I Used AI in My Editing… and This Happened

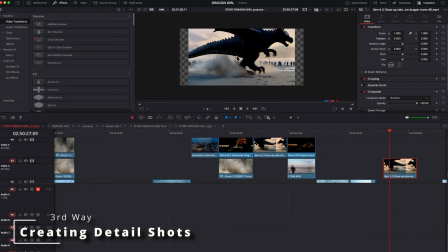244s
So here in DaVinci,
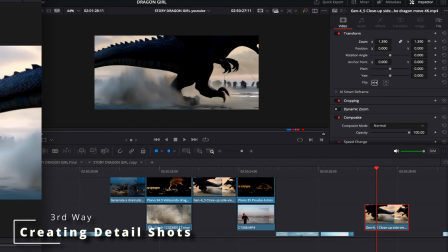245s
what I did was use the zoom and positioning tool to find a point in the video where it's not noticeable that the dragon is like a cartoon.
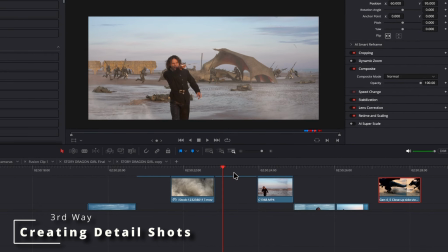254s
Then I just took its silhouette and then I put that shot within the action sequence so that it matches what is happening.
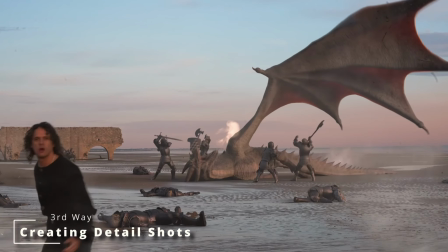263s
And now the scene has new detail angles that didn't exist before. So if you're trying to make AI generate your entire video from scratch, even using your own reference, the result will often resemble what many other people are producing nowadays. And that is inevitable at this stage of AI development. So instead, you can apply these 3 strategies to use AI without losing originality.
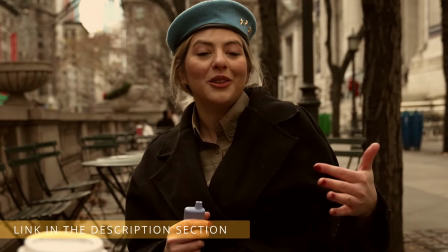290s
And of course, if you want to learn how to combine all of this inside DaVinci Resolve, including including compositing,
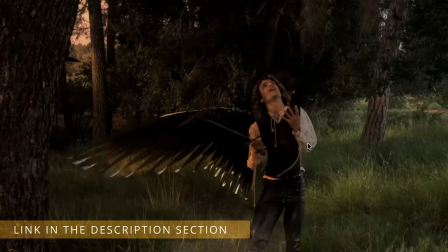297s
editing workflows, and how to write prompts so AI becomes a creative tool, you can find the link in the description below. And don't forget to like this video, subscribe to the channel, and turn on notifications. And let me know in the comments how you're using AI to avoid losing originality and creative identity. I see you next time.